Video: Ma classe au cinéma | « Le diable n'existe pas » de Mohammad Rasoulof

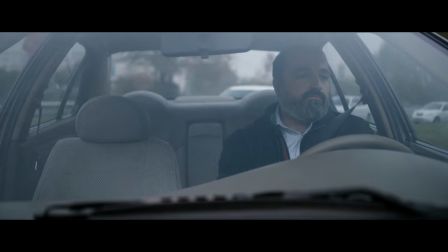(0:24)
La première partie du Diable n'existe pas nous montre comment l'horreur peut se cacher dans le train-train quotidien de Eshmat,
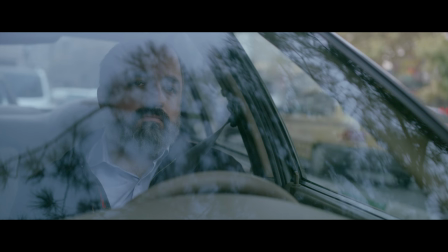(0:30)
un homme iranien d'une quarantaine d'années et père de famille exemplaire.
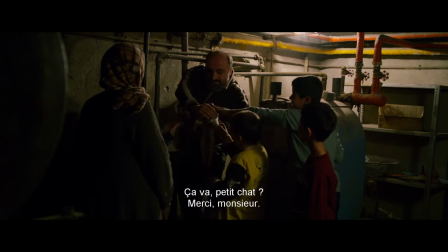(0:34)
On peut le voir aider ses voisins à déloger un chat coincé derrière la chaudière, aller chercher sa femme à la sortie du travail,
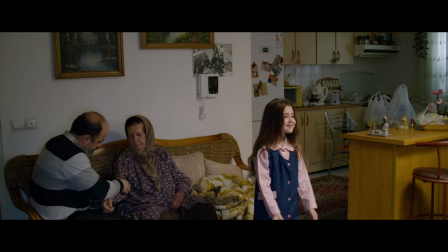(0:47)
ou encore s'occuper de sa mère âgée.
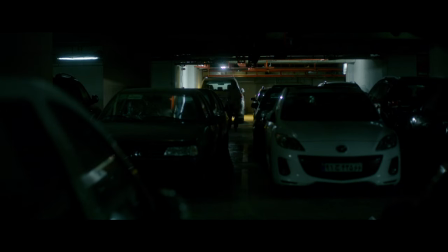(0:50)
Pourtant, la toute première scène du film instille le doute, puisque l'on y voit Eshmat, accompagné d'un collègue, transporter un gros sac blanc jusqu'au coffre de sa voiture. Il s'agirait de sa ration de riz mensuelle, aucune raison de ne pas le croire.
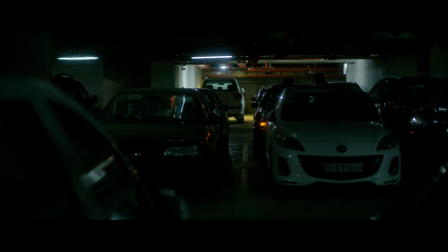(1:04)
Mais le spectateur ne peut s'empêcher d'imaginer, à la vue du sac, un cadavre destiné à être dissimulé.
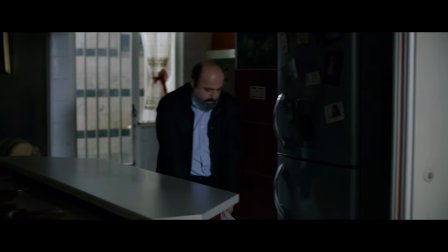(1:10)
Visible ou invisible, quelque chose cloche dans la vie de Eshmat.
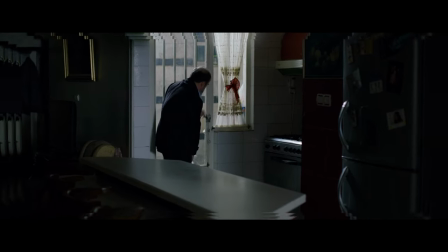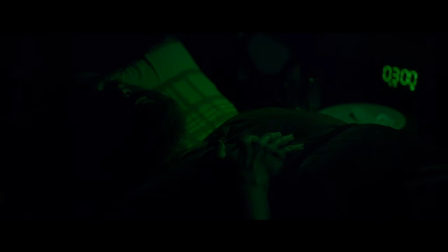Au début de la séquence analysée, Eshmat se lève très tôt pour retourner au travail.
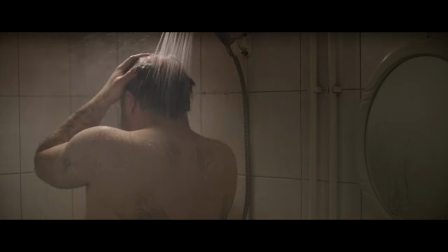(1:28)
On lui découvre une mine fatiguée alors qu'il s'apprête à traverser Téhéran sous une pluie diluvienne.
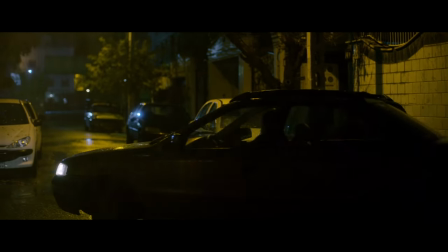Les routes sont désertes et la journée bien remplie de la veille laisse place à une stupeur froide.
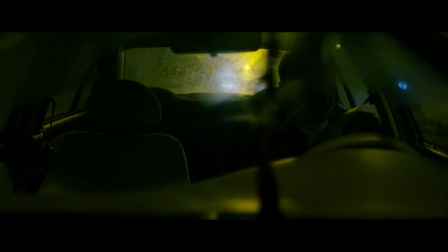(1:47)
La télévision ou les sottises de sa fille ne sont plus là pour occuper l'espace sonore.
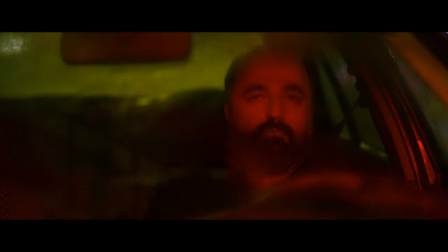(1:56)
Au feu rouge, Eshmat est comme hypnotisé par les feux de signalisation que l'on devine à travers le pare-brise mouillé.
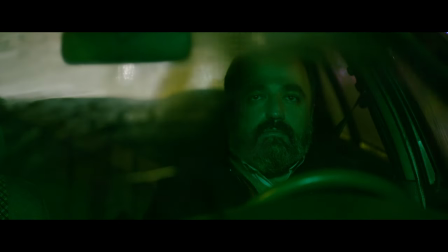(2:06)
Mohamed Rasoulof, en convoquant l'univers du rêve ou de l'hypnotisme, nous offre une vision presque surréaliste,
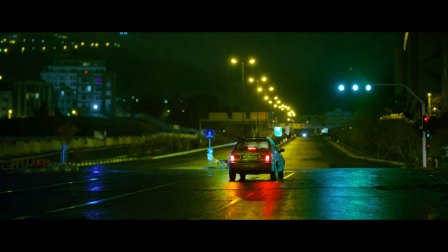(2:12)
celle d'une voiture immobilisée au milieu de la route, comme abandonnée.
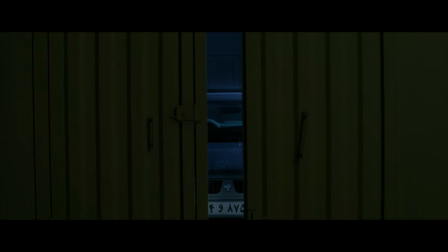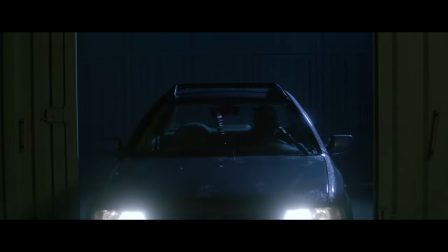(2:25)
Enfin arrivé au parking de son lieu de travail, Eshmat doit descendre plusieurs étages comme s'il tombait dans un puits sans fond.
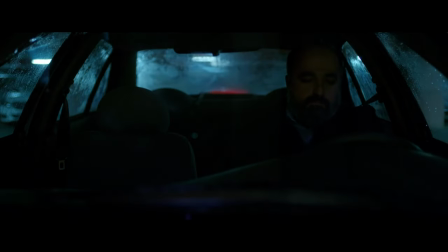(2:36)
Mais quel est donc enfin le travail de Eshmat, cet emploi à peine mentionné par sa famille ?
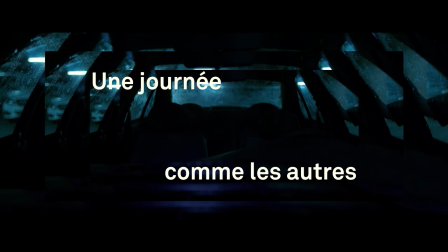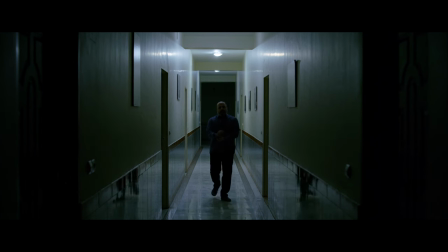(2:55)
Le réalisateur utilise une suite de plans fixes pour traduire l'austérité du lieu.
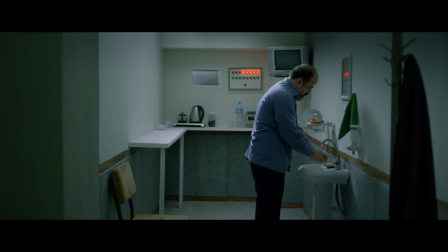(3:00)
D'un long couloir aux lumières blafardes jusqu'à une salle difficilement identifiable, est-ce un bureau ou une cafétéria, les actions de Eshmat sont scrutées par la caméra.
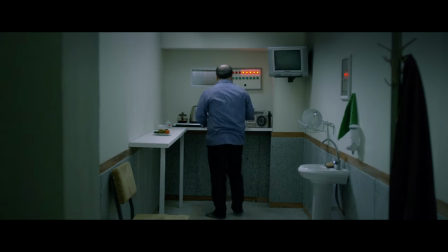(3:09)
Qu'il s'agisse de réajuster ses boutons de chemise ou plus simplement de se servir à boire, le temps semble ralentir en même temps que l'aseptisation du lieu prend le spectateur à la gorge. Eshmat est cette fois face à des voyants rouges et verts qui rappellent les feux de circulation vus précédemment.
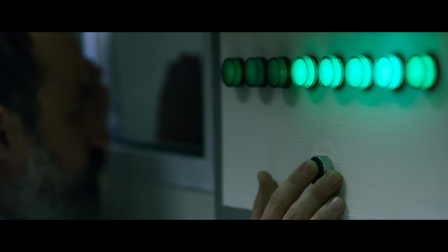(3:29)
Il regarde une dernière fois la petite fenêtre qui jouxte les voyants, puis appuie sur un bouton.
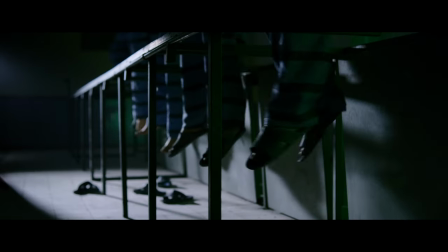(3:38)
Alors, en même temps que le spectateur comprend enfin sa profession, ce sont les pieds en suspension de 5 personnes qui apparaissent, 5 condamnés à mort pendus.
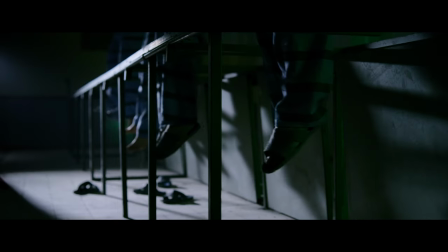(3:46)
L'horreur de la scène, l'urine qui coule sur les jambes des prisonniers, dénonce l'aseptisation d'un lieu destiné à cacher la mort autant qu'à la produire via une méthode industrielle.
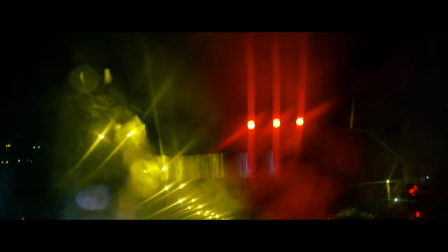(3:56)
On aura vu que les voyants lumineux censés éloigner Eshmat de la cruauté de son acte contaminent en fait son quotidien.
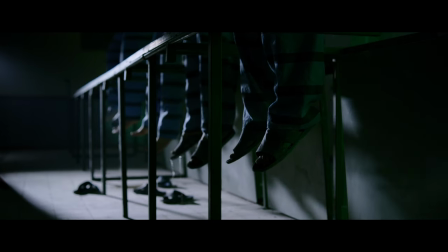(4:04)
Mohamed Rasoulof nous rappelle que d'après Amnesty International, la justice de son pays exécute plus de 500 personnes par an.
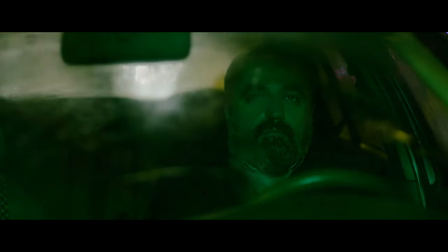(4:11)
Maintenant, on le sait, il s'agissait bien d'un sac de riz dans le coffre de la voiture. Mais quoi qu'il en soit, Eshmat ramène aussi ses morts à la maison.